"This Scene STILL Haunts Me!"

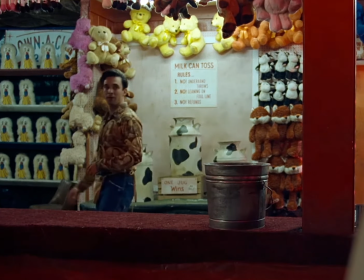How do you create an effective horror scene in like 5 minutes?
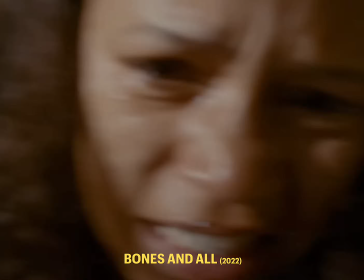Bones and All is a 2022 film directed by Luca Guadagnino about two cannibal lovers who go on a road trip eating rampage. And while this isn't a gay film, there was a gay scene in this that has always haunted me.
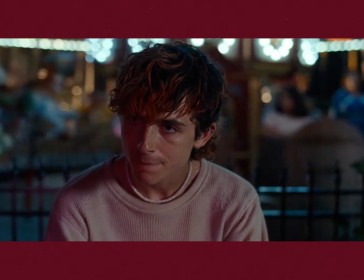This carnival scene, where Timothée Chalamet's character named Lee picks up a guy for what the man thinks is just a casual hookup,
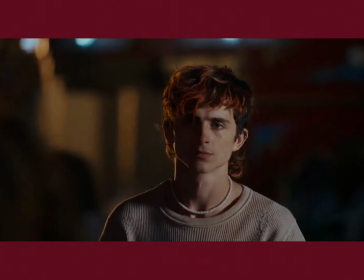but this is all a trick. There's something else going on here.
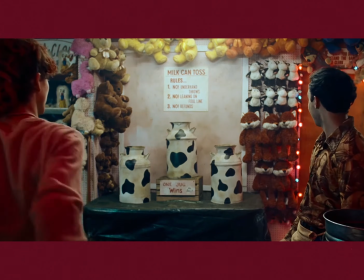The mastery of the scene is how it just casually builds up, and that's something that's not easy to do.
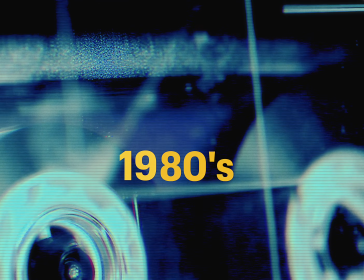So Bones and All takes place in the late 1980s, and while I'm sure there were gay people that were openly proud and out,
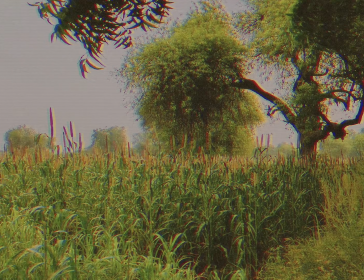we're talking about a scene that takes place in the Midwest in the 80s. It's pretty wise to assume that people were not accepting of LGBT people in that environment. You couldn't just randomly go up to a guy and be like, "Hey, you're cute, let's hang out." So what is a filmmaker to do? How do you show attraction without direct dialogue? Well, use a camera.
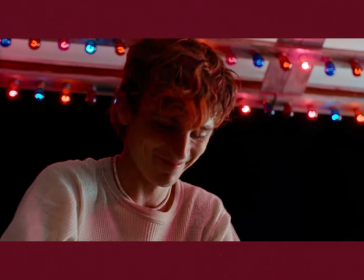The camera angles in this scene are working as the dialogue here, showing their attraction to each other in a subversive way. And this is something called subjective camera that was made famous by the director Jonathan Demme on The Silence of the Lambs. But this is not an easy technique to do. You have to ease into it, as he explains. Shoot it exactly from their point of view, which is them looking right into the lens. If it's a dialogue scenes and you want to have the characters talking to each other, you need to have a couple of tight over the shoulders to work your way. You can't just suddenly crash in on those things. But if it's done correctly, it could be such an intense way to put the audience in the shoes of the characters.
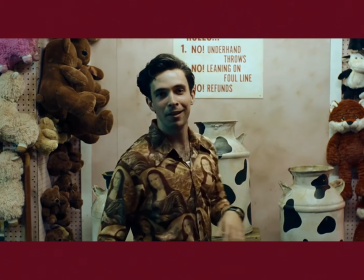You want the audience to be in the character's shoes. The subjective camera angle is used here not only to show us that there's attraction at play,
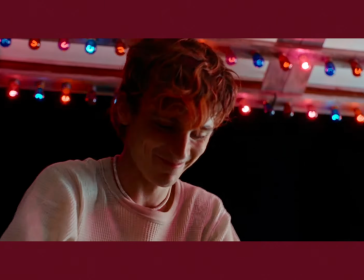but it forces the audience to become hyper-aware of their faces, suggesting to us that there is something deeper going on.
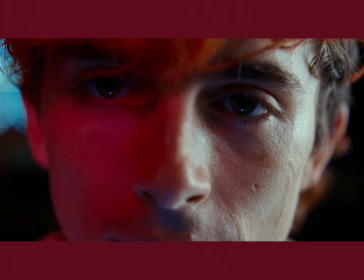Their facial reactions hold the subtle cues to the real situation that's going on underneath the small talk dialogue. But going back for a second, there is an inciting line that the character Lee says to break the social barrier wall.
What's gonna do around here since it's dumbass carnival?
I see this line as a make it or break it situation, because if the guy just says, "No,
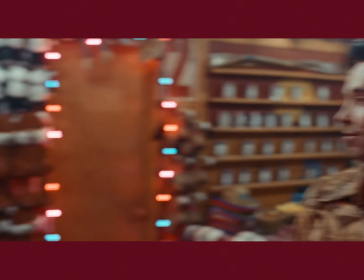there's nothing much to do out here," and just looked away, then Lee's character would be out of luck.
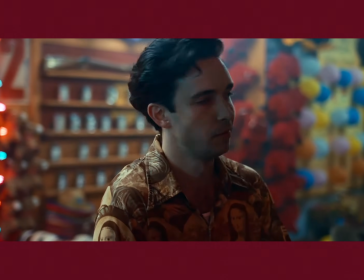But he doesn't. The character looks back into his eyes and locks on. And if there's anything I've learned from watching gay movies,
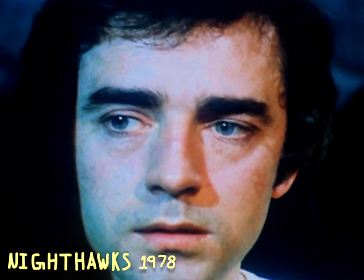it's that the power of looking at someone's eyes was a way to tell them that you're interested in them.
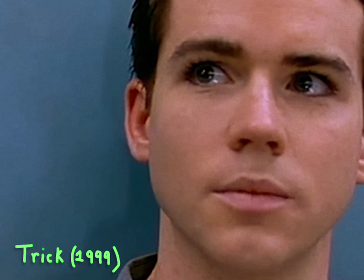And if they reciprocated that look for a little bit longer, they might actually be interested in you.
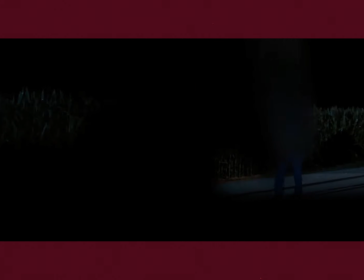And as the sequence moves on, we are jarringly put back into the other lead character's point of view, now making use of a long handheld lens. We are no longer being cued into motivations of characters with pleasing close-ups, but we are now simply spectators, like a bunch of people watching Feeding Time at the zoo.
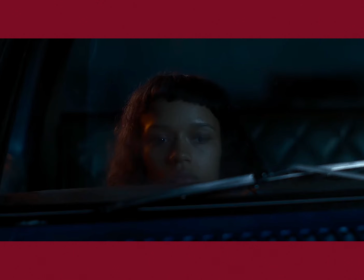This sudden change in perspective adds to the horror. The long lens removes the intimate humanity of the experience, forcing us to watch helplessly from afar.
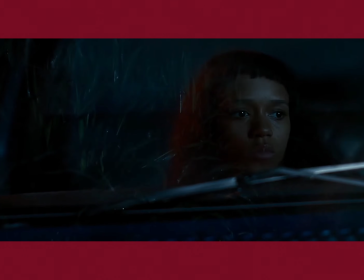And at this brief moment, there's a crossfade, which I thought was an unusual choice because up until that point,
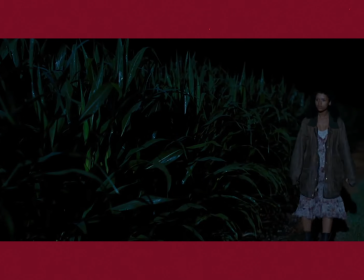it had felt like the sequence was happening in real time.
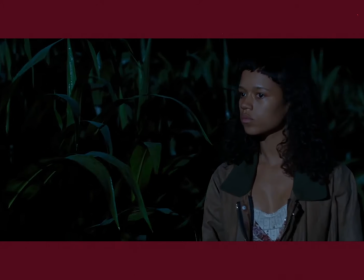But it is a reasonable tool to use to show that there is a passage of time between the two guys in this intimate moment. And for reasons I obviously can't show you, the two men begin sharing an intimate sexual moment. But then out of nowhere, Lee's character's motivations kick in before the man is even able to finish. It's so screwed up. But this is not the real climax of the scene. You're not able to exhale yet. This was never about the man. This was about Lee's desires. So we cut back to a medium shot of him brutally devouring this man's flesh.
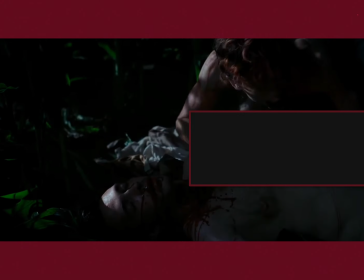This is the climax, and this is the money shot of the scene. While all of this didn't have to be a gay scene, it could have easily been a heterosexual victim, the fact that they did it does make the scene more horrific and tragic.